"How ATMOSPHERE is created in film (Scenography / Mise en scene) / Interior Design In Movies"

But sadly, the pink classic hotel doesn't exist, but it was very heavily influenced by the Grand Hotel Pup in the Czech Republic.
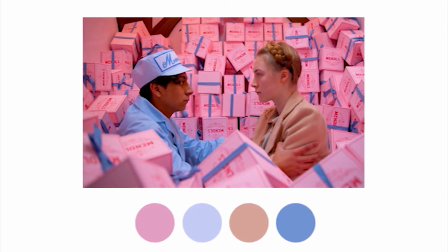[4:17]
I think we can all agree that the powerful colour palettes are just a reflection of the quirky characters and the hilarious script writing.
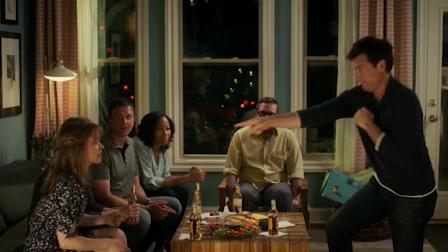[4:26]
But of course, production design can be boring as well and just reflect the life of a normal person,
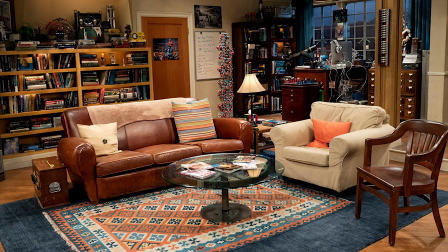[4:31]
and therefore we see plain, simple interiors or even very messy ones. But I find that the ones that add character and atmosphere to movies are the ones that have done extensive research and paid attention to the detailing. They just really take the movie to the next level. Another way to elevate the atmosphere in film is to play around with lighting.
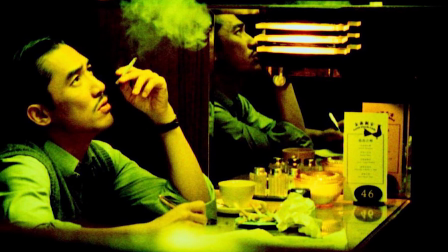[4:51]
Of course, lighting is a huge part of scenography and can change your emotions as an audience entirely.
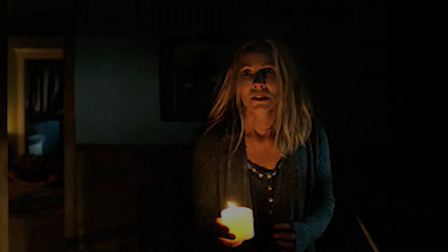[4:58]
Again, I know I keep talking about horror movies, but horror movies would not be horror movies without the classic uplighting technique, or playing with shadows to hint that something bad is about to happen. And I think that a franchise that uses lighting really well was the Indiana Jones franchise.
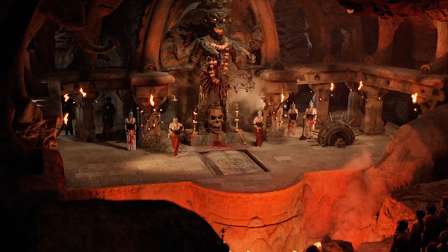[5:14]
Here in the Temple of Doom, red lighting is used to evoke a sense of fear and danger onto the viewer.
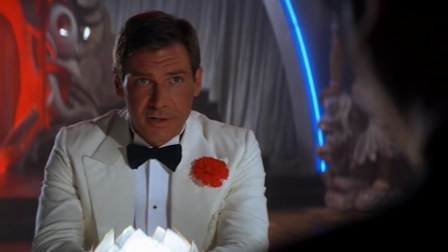[5:20]
And in fact, when anything dramatic is about to happen,
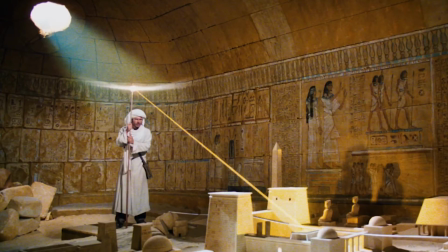[5:23]
the light is clearly directed at Indy in a very obvious way, which I think films tend to do less nowadays. But remember, back in 1981 when this film first came out, there weren't many visual effects available, so lighting was used instead to create the atmosphere.
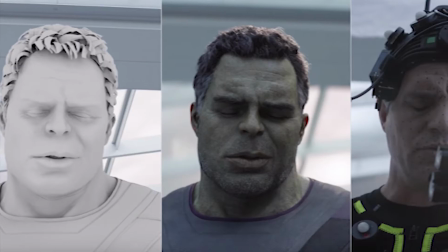[5:39]
And of course, visual effects have a huge part to play nowadays in creating atmosphere,
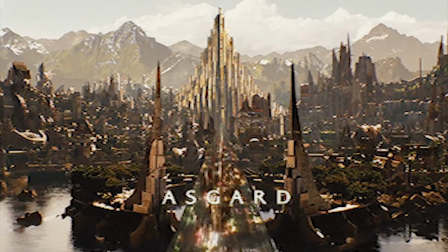[5:44]
and in fact some films even rely on it to create whole worlds. Can you just rely on visual effects to create movies though? Well, in my opinion, hell yeah. Sorry, Martin Scorsese. I have nothing but the utmost respect and awe for the designers and visual artists who spend hours, days, if not years, rendering and re-rendering individual frames for these movies. Shout out to you guys. And until you sit down at a computer and render something 3D for yourself from scratch, I don't think you have any right to say what is or isn't cinema. Nonetheless, visual effects are now monumental in creating atmosphere in film.
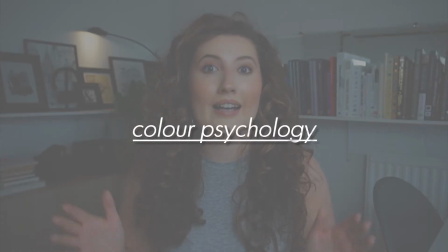[6:27]
Let's talk about colour. Colour psychology is so clever in movies, and it can be done in a harsh or subtle way.
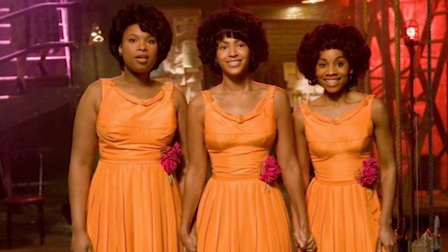[6:33]
A lot of the time we see actors' clothes change colour over the course of 2 hours if their personality has changed over that time.
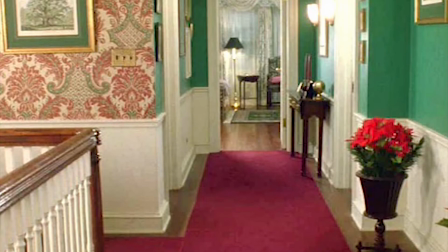[6:41]
Or like in Home Alone on set, only green and red colours were used to enforce the feeling of a traditional family Christmas.
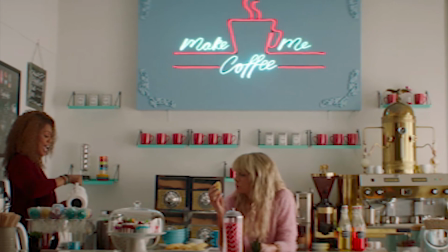[6:49]
More recently, in Promising Young Woman, I thought that colour was used in two very specific ways.
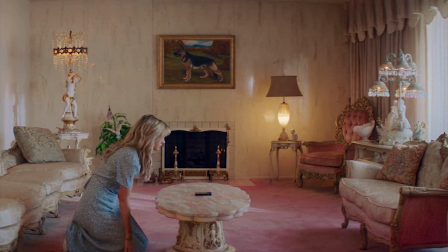[6:54]
The pastel colours of the daytime showed how Cassie appeared to the others on the outside and how they perceived her,
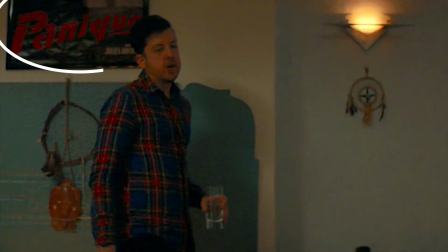[7:01]
but hints of harsh reds and blues are thrown in to show the anger and the revenge she feels inside and the darker side of her intentions. Also hinting to the audience that something bad's about to happen.
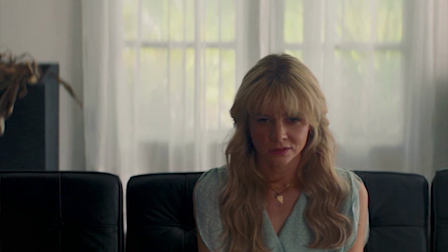[7:14]
The scene with the lawyer cleverly showed 2 dead plants, which either shows that he's shit at keeping plants alive,
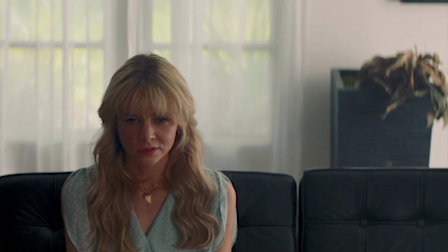[7:21]
or how he felt on the inside because of his blameworthy actions. The whole lawyer scene was really poignant, and I thought it gave a new depth to the film.
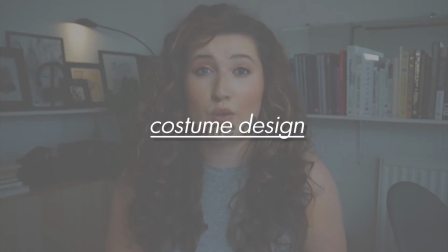[7:30]
Other than the interior setting, what the characters wear is also crucial in giving us more information about them, but also adding to the mise en scène.
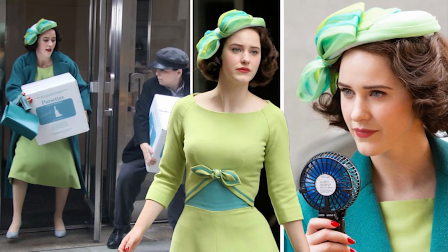[7:38]
Sometimes costume design is used to transport us to another decade and make us understand the vibe of a certain time.
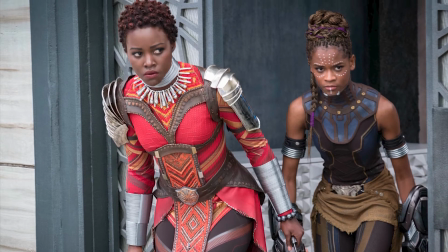[7:45]
Sometimes costumes pick up on different cultures and show us where the characters are from and their culture. One film that I think is absolutely amazing for this is Black Panther, and costume designer Ruth Carter even won an Oscar for her brilliant work.
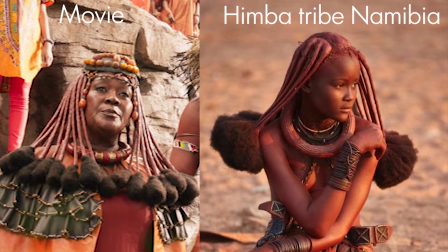[7:59]
Elements of different African countries merged to create this Afro-futuristic ensemble of garments,
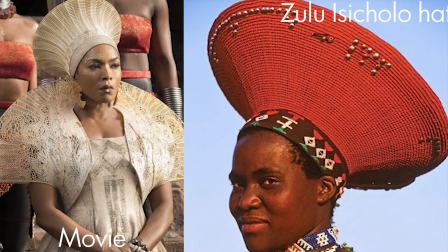[8:04]
leaving us as an audience with a complete knowing of the character's home and traditions.
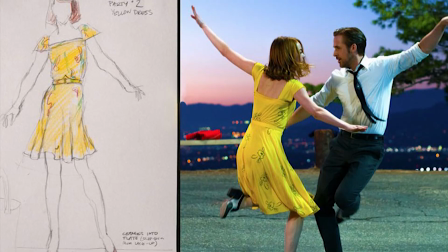[8:09]
In costume design sometimes, and more often than not, characters are placed in brighter clothes so that they stand out against the extras.